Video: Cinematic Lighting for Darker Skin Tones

Now, there is another concept called filter stacking, which you might not heard a lot about, and generally speaking, it's self-explanatory.
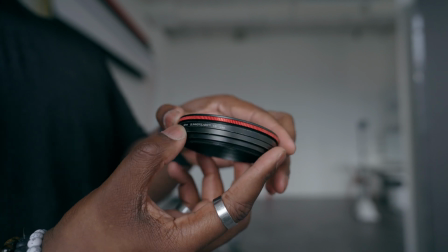I could actually stack one filter onto my diffusion filter in order to really bring in a look. If you haven't noticed, on the front of a lot of your filters, there's still a thread on the front, so you can actually mount on more than one filter to really create a look that you're looking for.
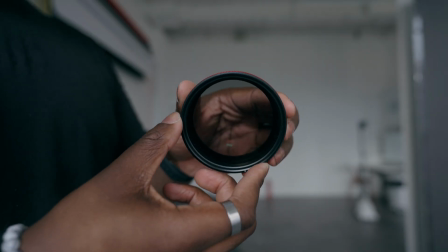Now, I'm not going to put on another diffusion filter or an ND. I'm actually going to be using a circular polarizer.
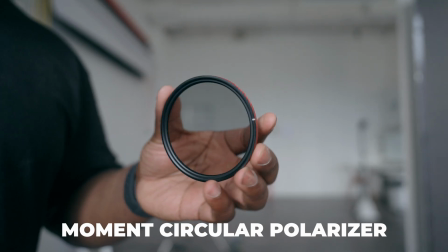Now, circular polarizers, the main function of them is to take out unwanted reflection from pieces of glass or any other reflective surface. However, when you're lighting a subject with darker skin, what ends up happening is you might have a couple of highlights that might go a little bit into the overexposure.
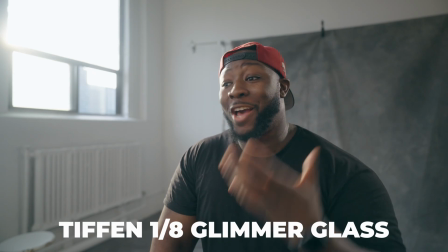But because you're working with darker skin, if you try to adjust for it, you might actually end up underexposing the rest of the person's face.
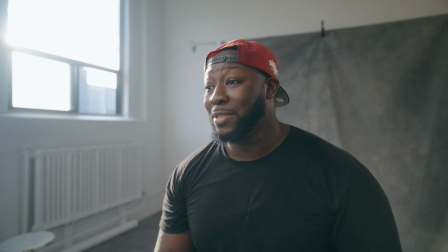The circular polarizers actually help remedy that because it brings back some of those highlights that get lost in your key light or your rim light or whatever lighting you're going to be using. That
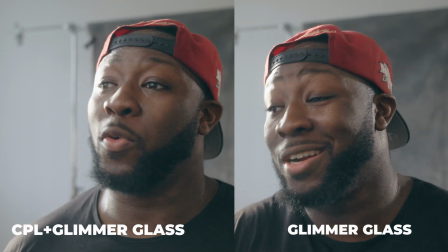way what ends up happening is that the information that might be lost in the highlights from my lighting gets brought back in, and it gives me a nice and even tone. And I look a little bit less plasticky, a little bit less like glass, because a lot of that reflection that's coming off the light that otherwise is just giving me exposure to my face is brought back in to bring in all that detail. Now, the setup is actually pretty much done. However, we do have a sun that's coming through the window and it's moving around throughout me recording this video. So one thing that I want to do is actually just use diffusion in order to block that off and bring down some of that exposure.
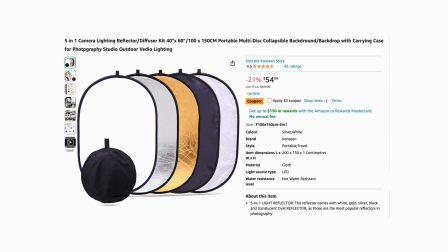Now, the 5-in-1 diffusers are actually incredibly easy to find, and they're incredibly affordable as well. And you're going to have a diffusion that's going to be on the inside of that package, and all you have to do is just hang it off of the C-stand and put it in front of the light, or at least in front of the window where the sun is going to be coming from. That way I'm going to take out the harsh highlight that the sun might get, especially when it's going to be moving around if you have longer shoots.
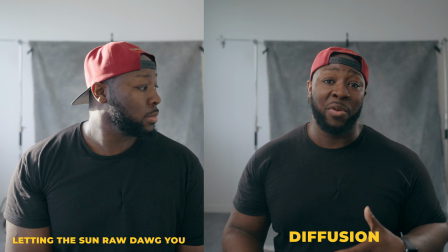That's just another tip that you can use in order to bring down some things and have more control over your situation. However, I do like using diffusion with the sun because even though I like the light coming in, I want to have a little bit more control and avoid harshness, especially on people with darker skin tones. Now, that being said, those are all the basics if you want to shoot cinematic interviews with people that are magnificently melanated. However, you might not have the perfect scenario. You might not have the bright sun that's coming in or the studio or all of the lights.
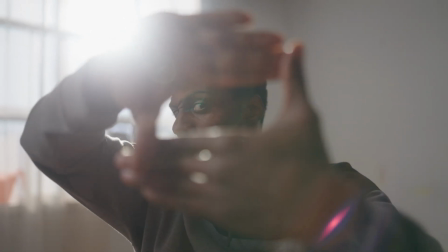However, there are still things that you could take away in your run and gun style of shooting. You don't necessarily need lights or C-stands or anything to use filter stacking, which is going to give you your diffusion, and it's also going to bring in your highlights when working with subjects with darker skin.
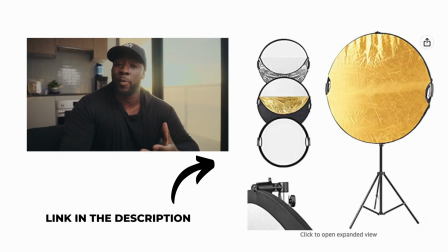On top of that, using a 5-in-1 reflector is fairly affordable and fairly easy to use, so you can always do things like bouncing light or diffusing light, especially when you're in run and gun situations, because it doesn't need much setup. And if you're somebody that only has daylight balanced light, you could actually go into your camera and you could just cheat your white balance up a little bit.
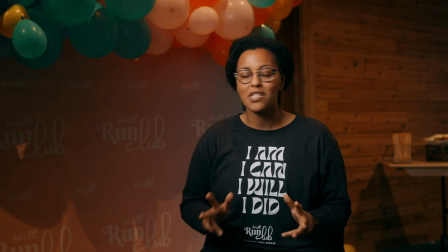In fact, I was on a project a couple of weeks ago and I only had my Nan Light 4 as a 300. And it's a 5500 Kelvin balance, and I only have that daylight balanced look,
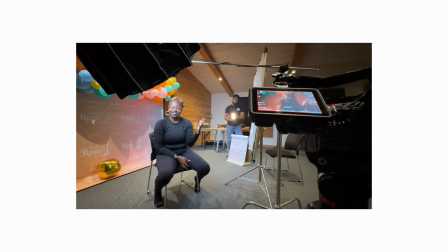especially on my subject's skin.
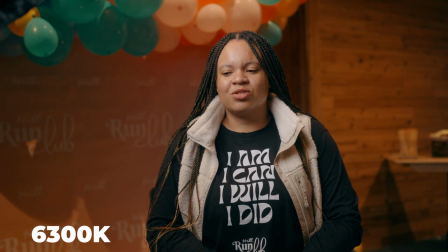So all I did was I just took my white balance on my camera, I brought it up a little bit, and it brought out a lot of those warmer tones while still lighting my subject at the same time. It's just a little hack that you can use, and don't go overboard with it. However, when you're working with darker skin tones, there's a couple of tweaks and a couple of different things you have to adjust in order to make sure that things are dialed in and look the way that you want.
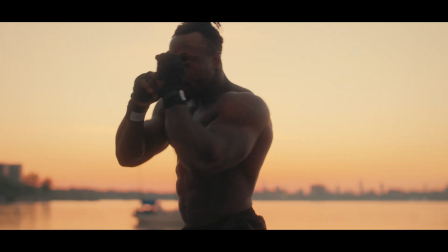Now here's a pro tip if you don't have control over your lighting, and that's going to be picking the right time of day.
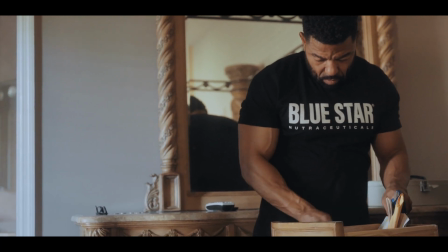Whether you're shooting outside or inside, making sure that you're picking the right time and the position of the sun is going to drastically improve your lighting for darker skin tones.
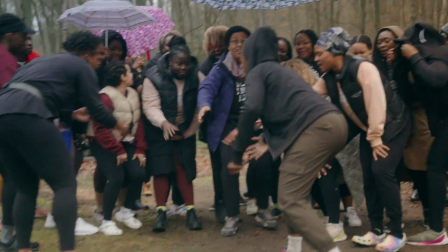Now generally speaking, for me, I don't like shooting at high noon, and I try to keep things to sunrise or close to sunset, and if I'm in an indoor location, I have a little bit more leeway.
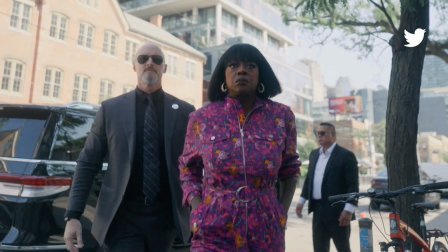However, whether or not you're going to be shooting indoors, outdoors, golden hour, or dawn,
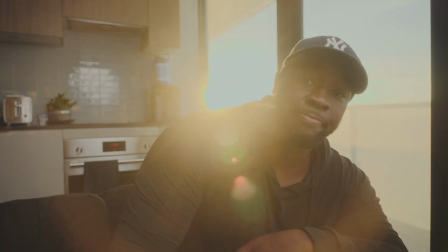basically what you want to do is use the position of the sun to your advantage to make sure that you're getting the best exposure on your skin. That being said, I hope you guys enjoyed the video, or the very least that you guys learned something, but I do suggest if you want to learn more about exposing for dark skin tones to begin with, you can check out this video right over here. That being said, see you guys in the next one. Peace.